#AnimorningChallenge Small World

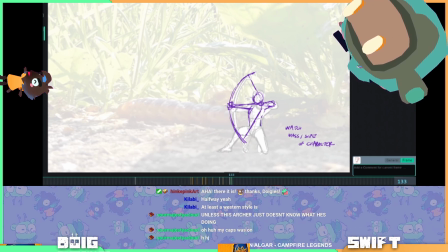(82:08)
I haven't even heard that there was a new Robin Hood film. Let me look it up.
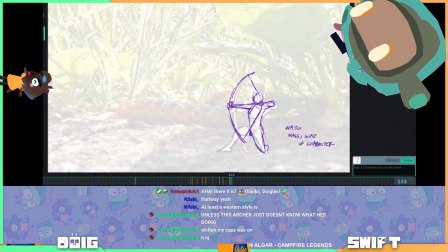(82:21)
So yeah, I think we can do a lot of the twist of the body using the leg positions that you have.
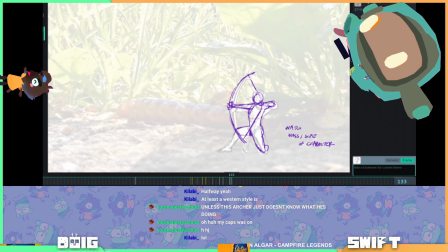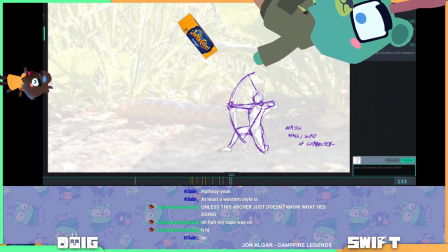(82:39)
So making sure that we can see that this leg is going straight into the torso here.
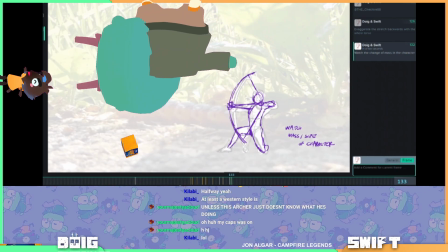(82:45)
So we're kind of almost seeing the back of them a little bit.
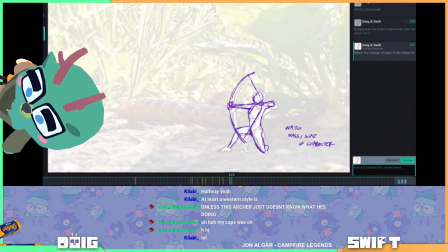(82:49)
I think it's going to help know that we're not firing straight across, we're firing kind of into the distance this way,
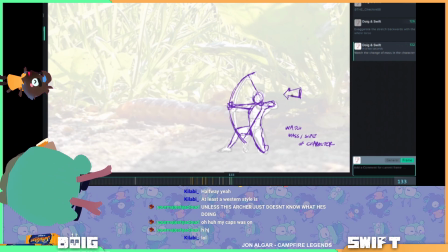(83:00)
is what we're trying to show.
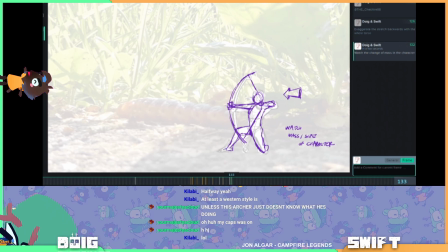(83:05)
Oh, no, it was nominated for 3 awards, but they're Razzies for Worst Remake, Worst Supporting Actor, and Worst Picture.
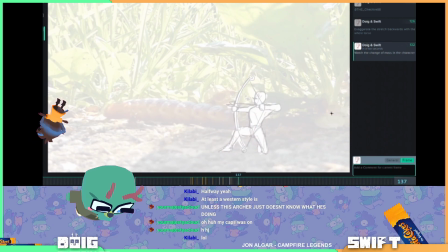(83:15)
Oh no! I really liked it. I thought it was cool. Oh, you've already watched it?
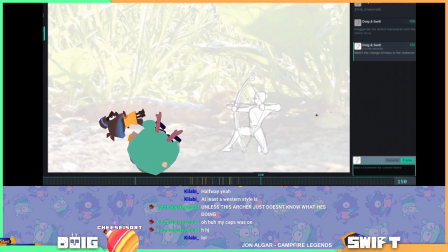(83:21)
Yeah. Holy shit, Tim Minchin's in it. Oh, of course he is.
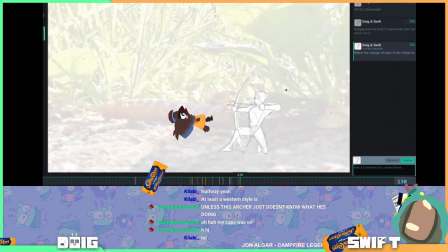(83:29)
Having a little tension being shown here would be really nice too. Like, you could either
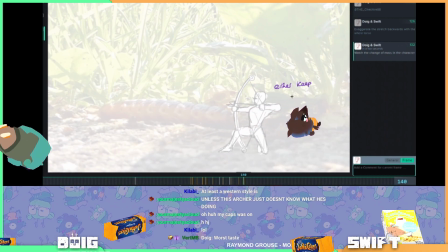(83:39)
keep doing the moving hold thing where you're continually like showing them pull further and further back.
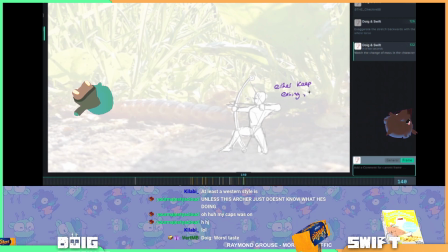(83:48)
Keep easing. Either keep easing or add boil
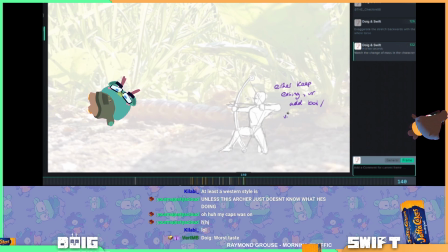(84:00)
/ vibration to show tension. So rather than the character kind of almost turning into a statue,
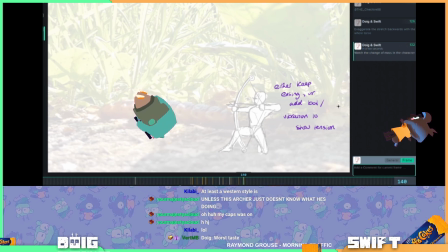(84:11)
I think it'd be nice to keep that ease just going and really like ease into the last position. Or you could have a hold but draw a boil on it,
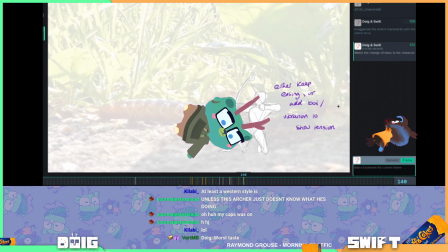(84:22)
or do some kind of vibration so it feels like there's strain in them holding this this arrow notched into their bow while they aim.
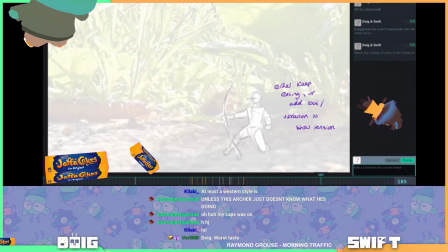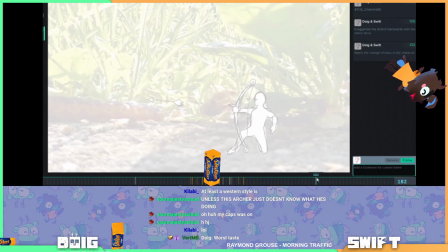(84:37)
And then I think for letting it fly, you can get a bit more bang out of this pose.
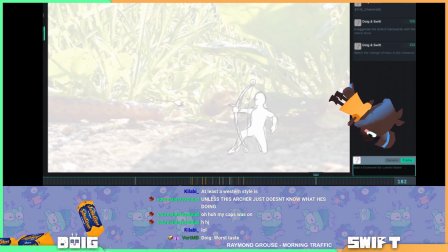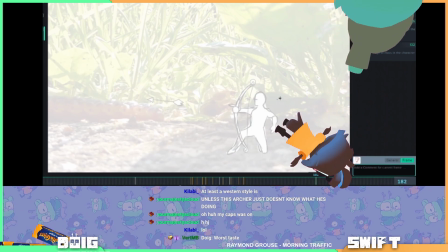(84:49)
Like, I think really have like
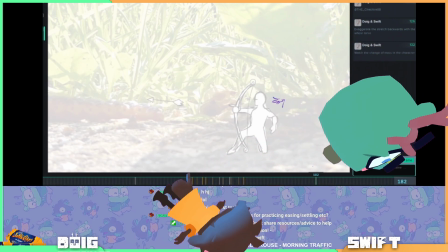(84:54)
show that hand pinging back.
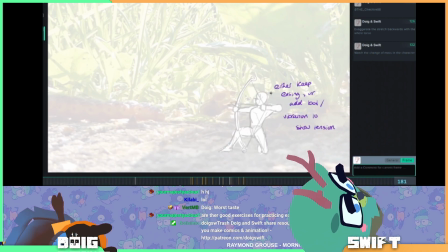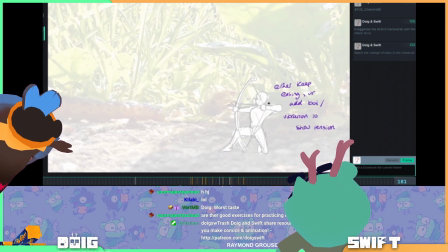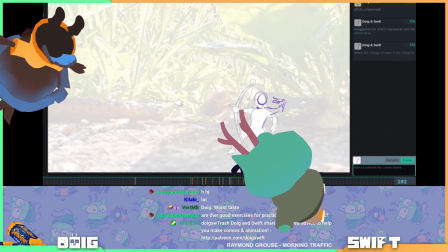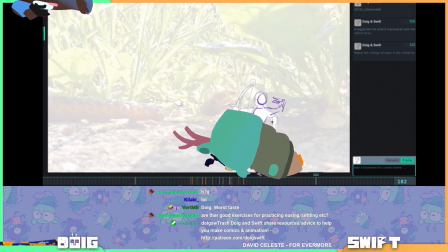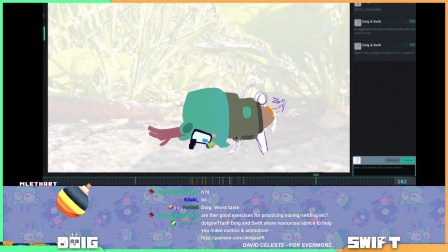(85:24)
And just make sure you're keeping things like the leg here feeling consistent and constant,
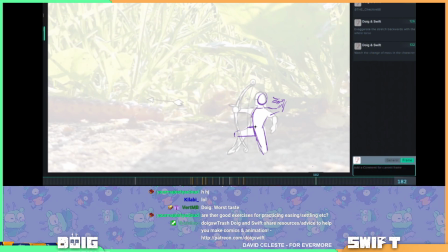(85:32)
because what you want people to be looking at this point is the top of the body where the bow's been released,
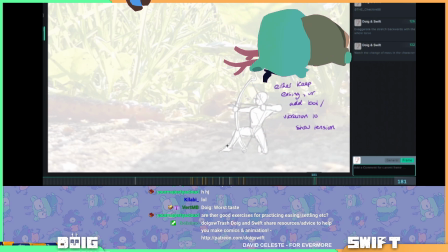(85:38)
and the easiest way to do that is to isolate that movement to make sure that's the biggest movement that's happening.
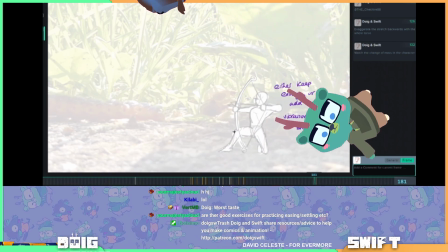(85:44)
That's what people are looking at.
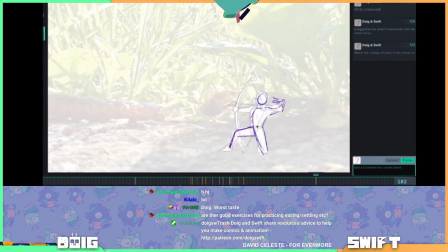(85:49)
So I'd say maybe save them moving the leg till afterwards.
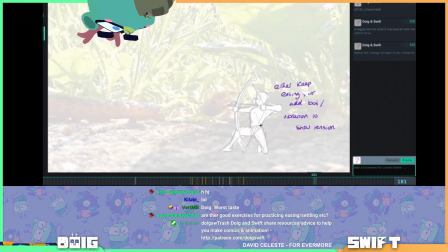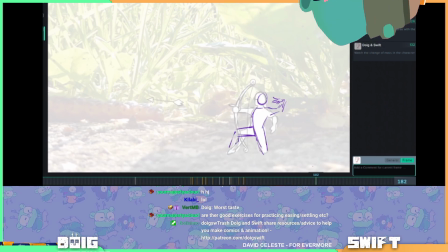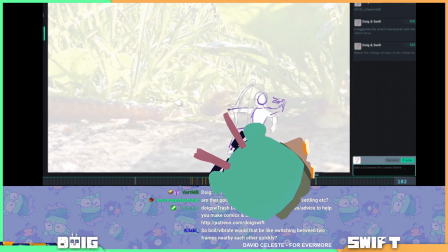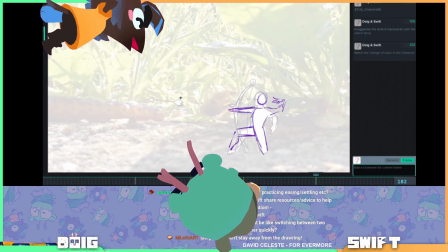(86:09)
You get boil and vibration on